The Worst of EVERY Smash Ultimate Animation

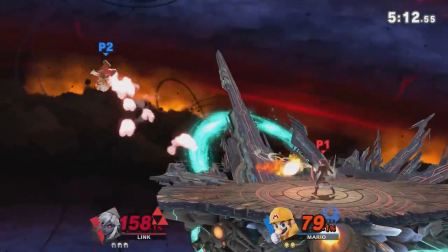We've just taken a look at all the best animations in Smash, and as per tradition, there must also be the worst.
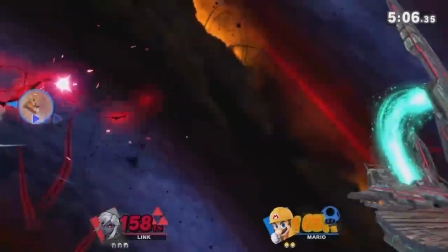Now, the animation in these games overall, but the ultimate in particular, is very, very good generally speaking.
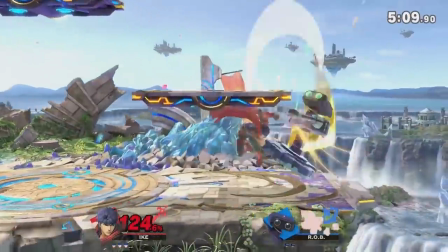I can't emphasize that enough, but you know someone's gotta be at the bottom.
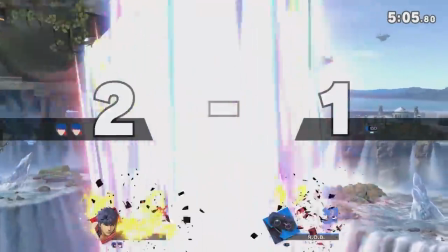Brace yourselves, let's do this.
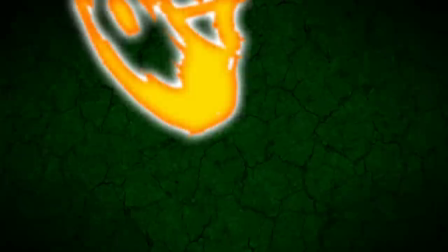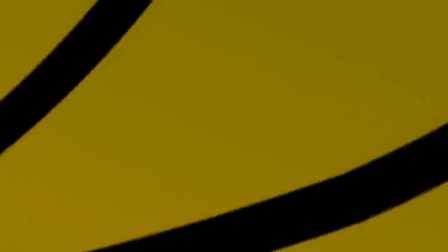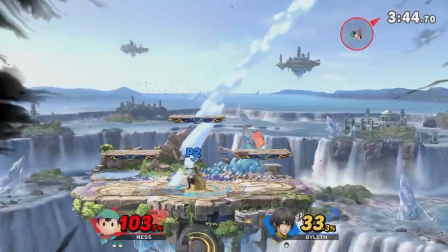Once again, no real list of criteria needed for this video.
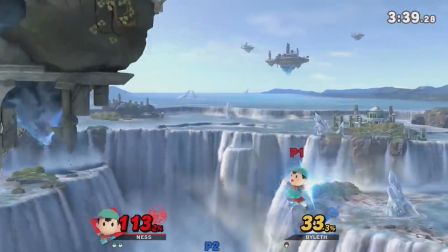I'll do my best to justify my choices, but it really does come down to personal preference at the end of the day. or, I suppose, lack of personal preference in this case.
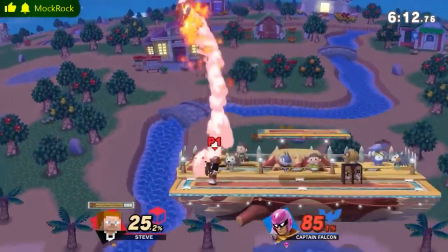You'll notice a few format changes in comparison to the Best of Precursor, but the general premise will be the same.
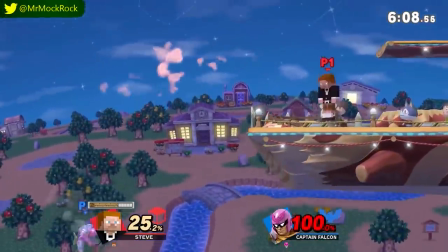We'll be choosing an animation for every basic attack in the game,
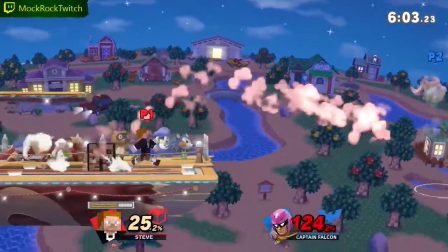throwing in some bonuses at the end, and finally declaring the overall worst animated character in Ultimate.
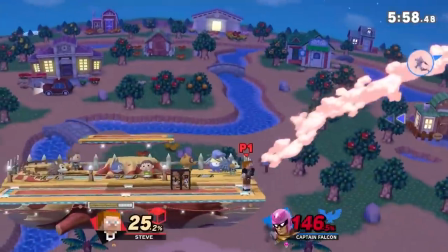With that out of the way, let's move on to Jab.
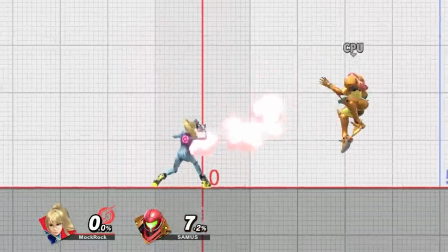Zero Suit Samus' Jab has always felt very... awkward to me, but I didn't fully understand why until I slowed it down.
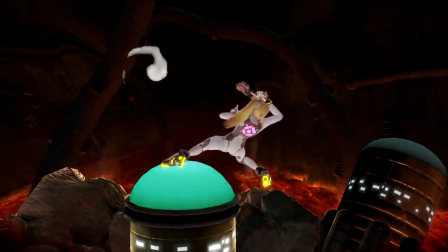Her first two jabs are a pretty classic one-two, but then the third hit uses the same arm that's already extended,
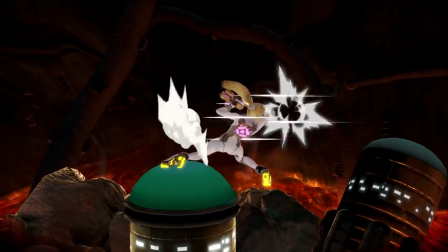and she hasn't followed through nearly enough to create a strong ready stance out of it. It gets worse, though.
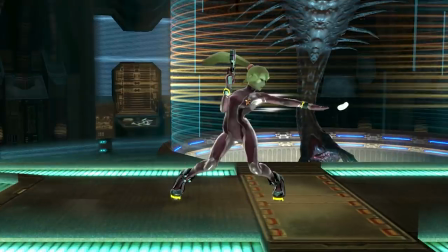Check out this first hit. This is intended to be a horizontal knife hand strike, aka a karate chop.
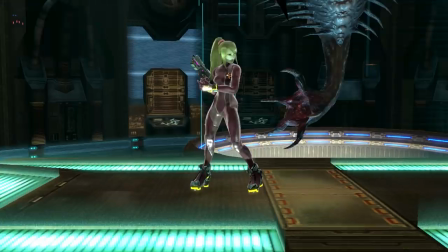Because the attack is active on frame one, though, there's no time to convey the arc it's supposed to be traveling in.
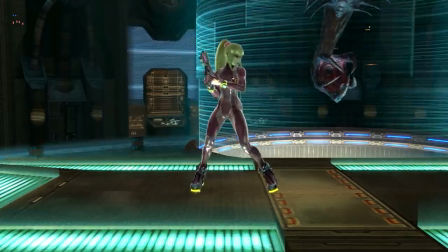It looks more like a sloppy hook or ridge hand strike since we really only perceive the arm's return path.
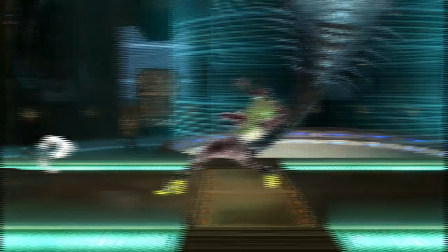Also, So look at the way she generates momentum on this third hit.
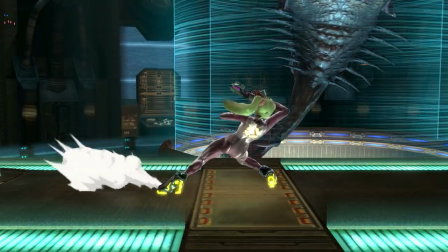Her right leg steps forward, and her hips, which are where an attack's power is generated from, twist counterclockwise as a result.
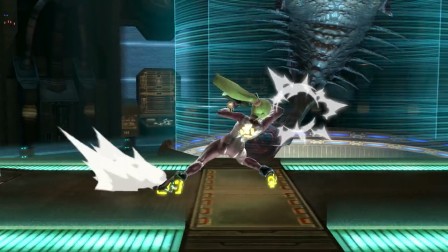And yet her elbow strike is chambered to come from a clockwise direction.
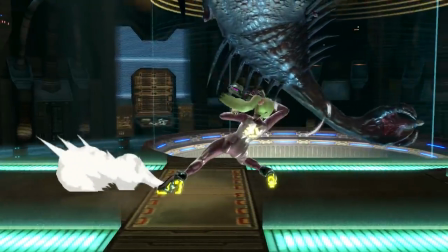It's an uncomfortable setup that the animators tried to get around by having her step forward as quickly as possible and halfway shift into a forward and downward motion,
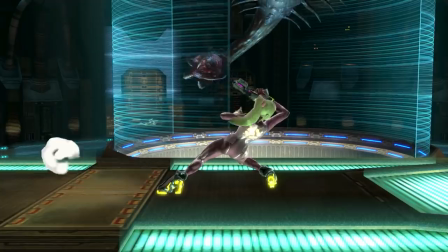but there aren't a lot of frames to work with and it never quite comes together. either.
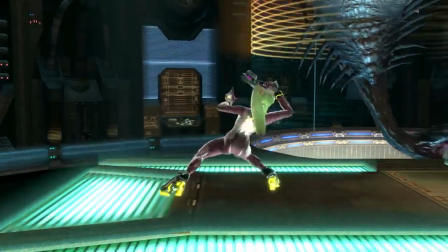In slow motion you get a semblance of the intended motion, but at full speed it's too much of a body shift in too few frames and Samus winds up looking like a ragdoll being twisted around.
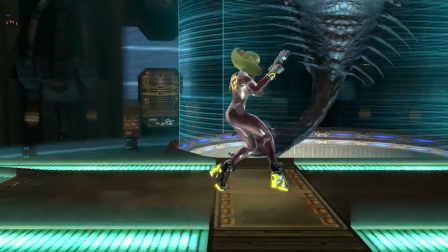This could have been somewhat solved by having her step forward on the second hit instead,
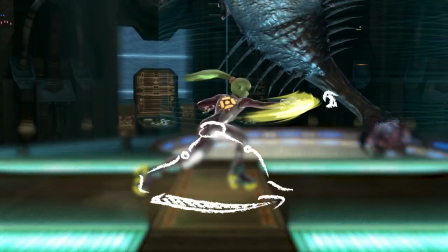since then her hips and arm would have been moving in the same direction at the time of the step and would then also be primed to twist back the other way with her elbow.
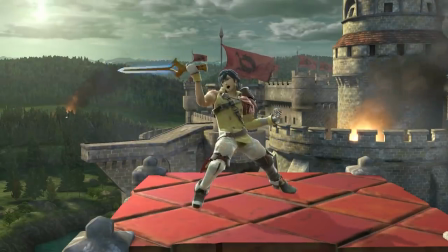I'm not a big fan of Krom's jab either, which was designed around Roy's reverse grip and looks very cramped when it's taken away, but not as cramped as Samus.
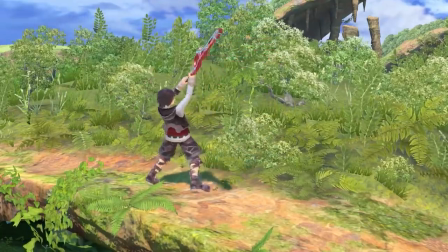People also like to throw shade at Shulk for keeping his sword on his back during the first two hits, but in his defense, at least those two hits are pretty well animated.
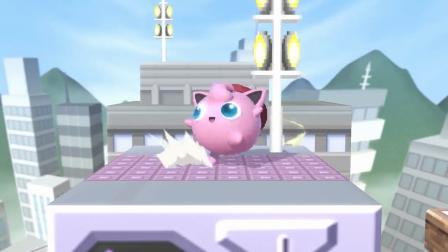Forward Tilt goes to Jigglypuff. This was definitely one of the better animated categories overall, and I don't think that Jigglypuff's is even that bad. It feels clumsy and underwhelming, but that's somewhat consistent with her strong preference for aerial combat.
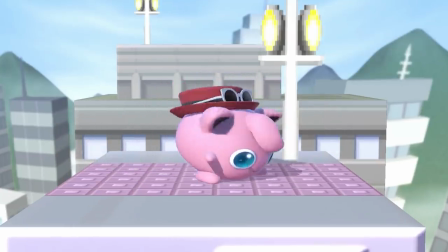The windup of the move is still somewhat unconvincing though, and the pirouette premise is undercut because she's not actually spinning on her grounded foot.
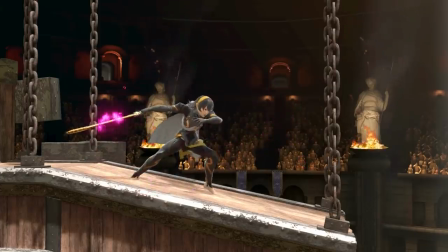This attack would look a lot more natural if there was a visible pivot point. I find Corrin's forward tilt excessively stiff, but a bit of stiffness does tie into their character,
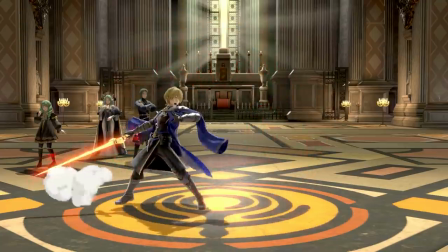and the poised left arm gives it at least a bit of style, even if I wish it had been paired with a more fluid sword arc along the line of Byleth.
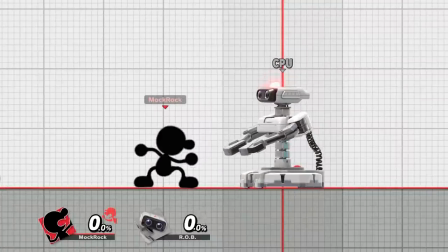For down tilt, I'm going with Mr. Game and Watch.
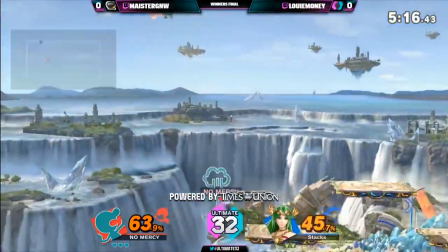Now, some people might be expecting him to appear constantly throughout this video, but I actually don't hold his intentionally choppy animation against him at all.
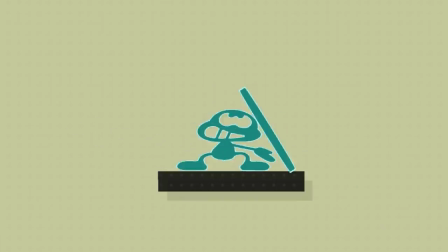It's a pretty cool stylistic choice. Down tilt in particular though forces him into an uncomfortable angle that I don't think flows well from his idle state. Doesn't feel that much like a down tilt animation and not in a wow it's so creative and outside the box sort of way and I also think that this is one of the uglier sprites he transforms into.
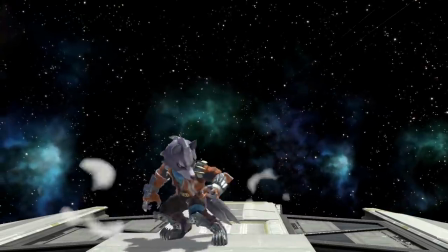Wolf gets my choice for worst up tilt. Considering how great a lot of his other animations are this one is an odd miss in my book.
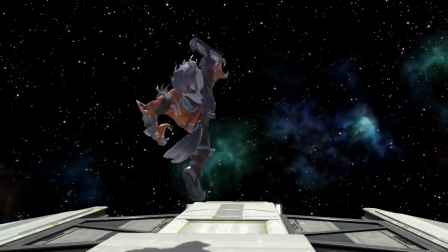I don't think the concept fits him that well and the way it's been implemented,
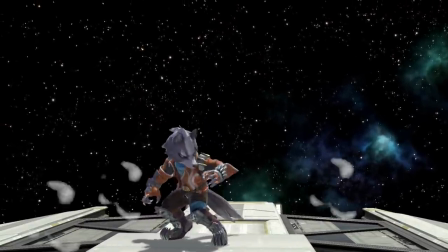with Wolf kicking so close to his head so quickly, sucks all the energy out of the move and comes across as a kind of half-hearted,
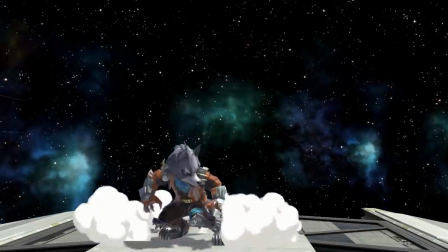clunky poke. It looks a bit bitter in slow motion, but the pose is still strange for a feral, villainous bounty hunter from the future.
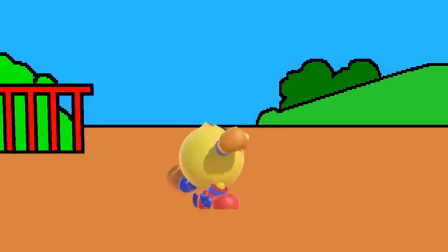I do like this arrogant flourish at the end, though. Pac-Man was very close here, but at the very least his strike pose doesn't look weird, just uninspired.
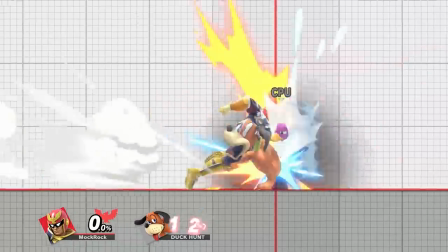Captain Falcon's shoulder bash is a perfectly reasonable concept that both suits his speedy brawler design and is tried and true on several other characters.
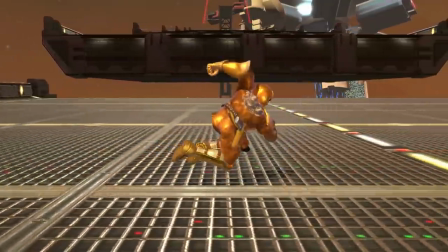What kills it for me isn't the main pose, although I do think it's a bit weaker than his contemporaries.
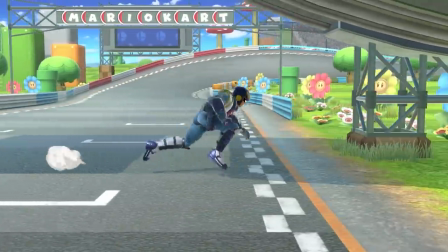It's the way that his momentum completely vanishes as soon as the attack comes out.
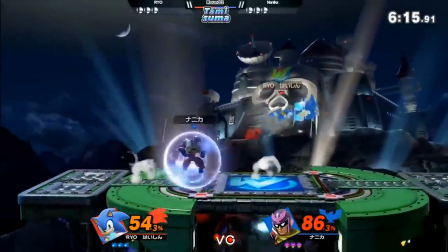If Falcon either ran slower or the move traveled further, I think it would work just fine.
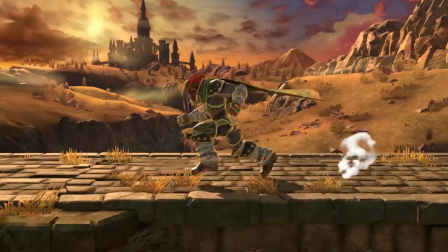As is, though, compare this attack to Terry or Ganondorf, and the difference in punchiness is pretty noticeable.
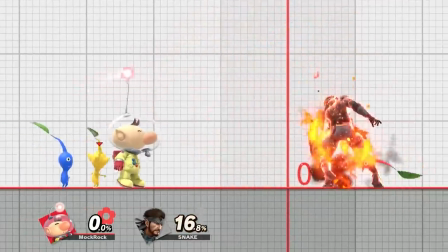We've got a 3-4-1 here, because Olimar takes my choice for least favorite of every smash attack.
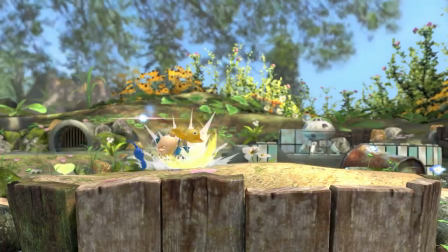I don't think any of these look very good, a consequence of not being able to generate any impact himself and relying on tiny bodies with very quick,
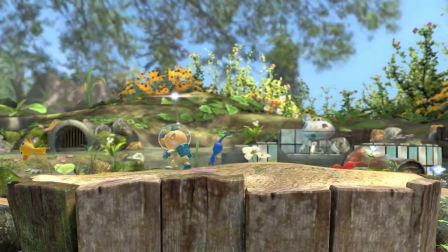limited animations to do it for him. That would probably already be enough, but his forward smash in particular also directly harms his character design by overlapping so heavily with other moves in his moveset.
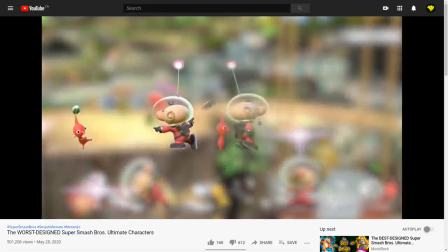I've already talked about this pretty extensively, so you can take a look at this video if you'd like more detail,
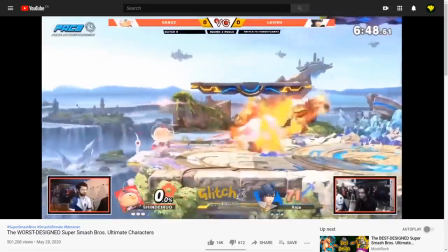but yeah, moves that I'm not a fan of an isolation that get even worse in context.
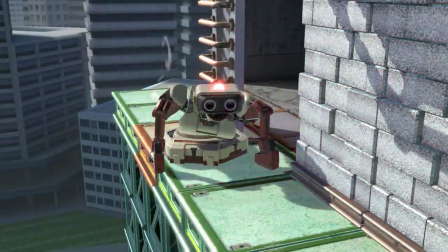I did my due diligence for these, I did look at every Smash animation in the game to make these choices, but they didn't end up being too difficult.
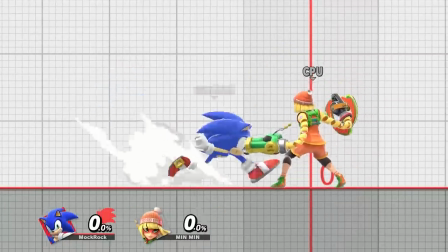Sonic's ball form is pretty oversaturated in his animations, but I think by far the worst implementation is his neutral air.
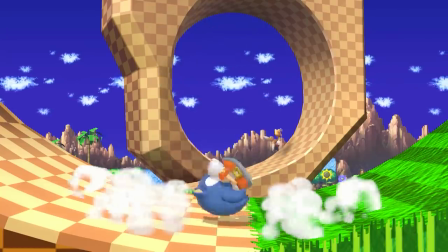I don't understand what the movement behind this attack is trying to convey.
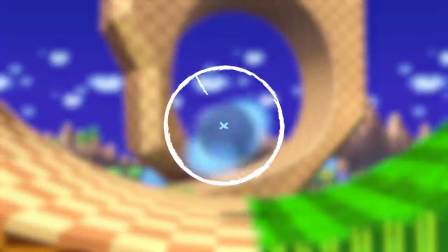If you showed it to me out of context and told me it was done by an amateur animator who accidentally put the anchor point a little off center, I'd believe you.
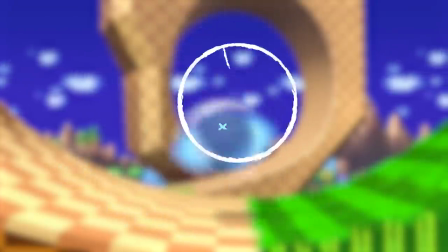There There are exaggerated physics, which the Smash series is absolutely loaded with.
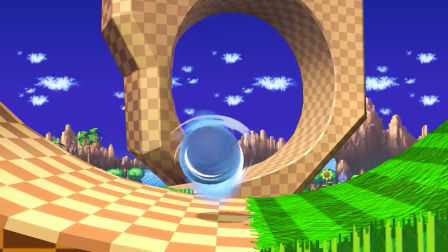And then there are physics that just look… wrong, which there are very few examples of, this being the most prominent one to me.
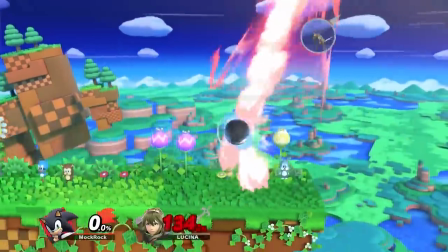The attack is surprisingly strong in-game,
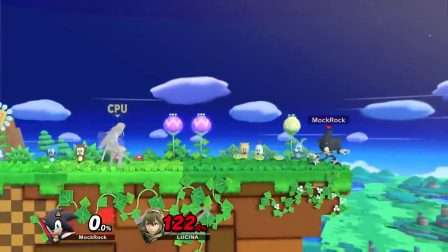and I have to say surprisingly strong because its animation makes it look extremely weak, its momentum is being pulled all over the place.
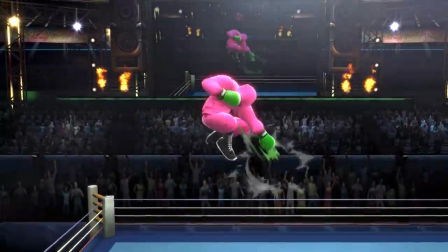I'm not a big fan of Little Mac's wimpy punch, either. Even if being wimpy is the point, I still don't like the pose and other intentionally bad moves pull this off better, but you can at least make an argument for it in context.
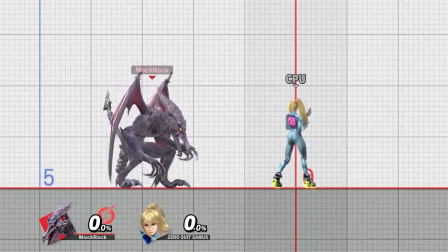A satisfying forwarder is one of the single biggest traits that makes a character feel good to me, and Ridley unfortunately just does not have this.
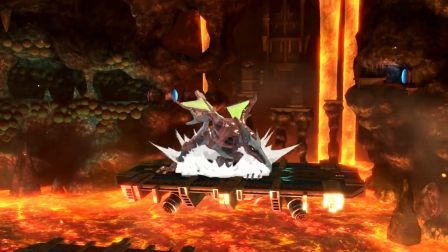This fearsome monster is loaded with attacks that feel devastating to get hit by, and yet for forwarder he's been given an extremely cramped and restricted tail flurry.
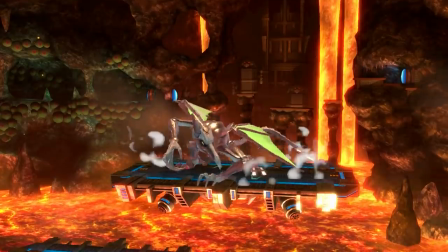Notice that he's always keeping part of his tail coiled up, whether that's during or after the strike.
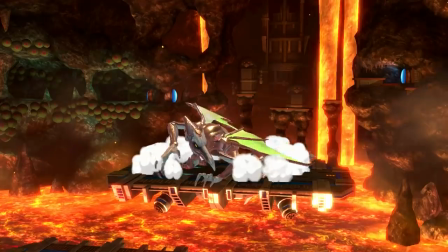This is a consequence of just how long his tail is,
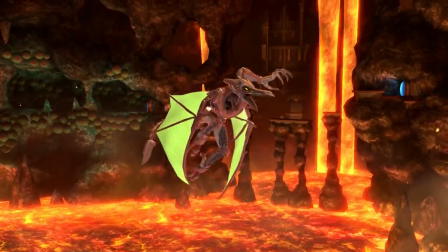and while they do their best to at least hide the coil behind his frame during the attacking portion and, hey, cheating in 3D to get a better 2D silhouette is a valid technique,
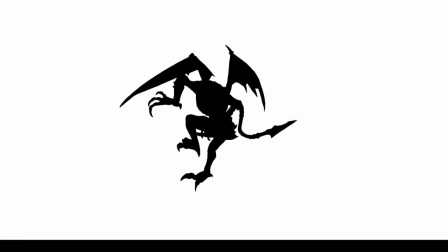it has consequences either way. If we take this silhouette at face value, Ridley's tail almost seems to shrink during the move.
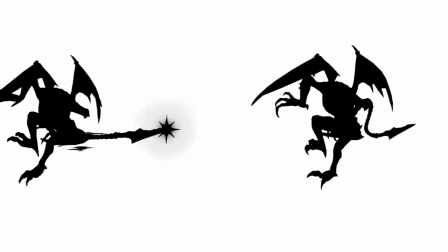Notice that the recovery period's visible portion barely takes up less horizontal space and would clearly be longer if it were stretched out.
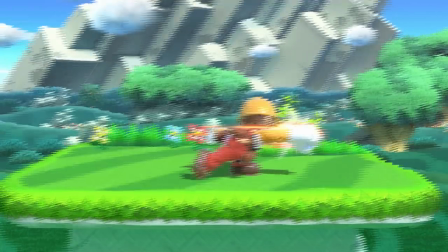Animators regularly do the opposite of this, increasing the size of body parts for a few frames in order to sell an attack's punchiness. If making an attack bigger increases its perceived power, then shrinking it does the opposite.
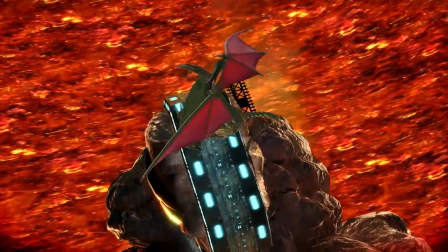It looks less powerful than it should. Meanwhile, if we're ignoring the silhouette and exploring it in 3D space, then it looks like Ridley's holding back.
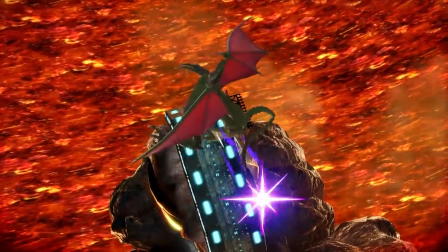If he was putting everything he had into the attack, then the momentum of his tail tip should be pulling the rest of it forward.
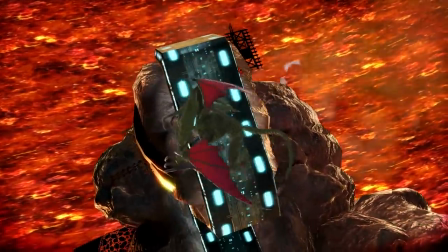Now, holding back is how actual melee fighting is generally handled in order to maintain control and adaptability,
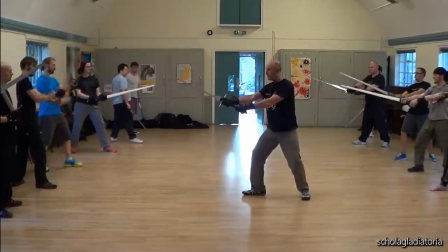but there's a reason a historical sword blow would look like this, and most video games portray it more like this.
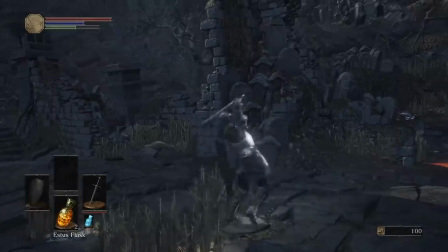It reads better and feels more impactful.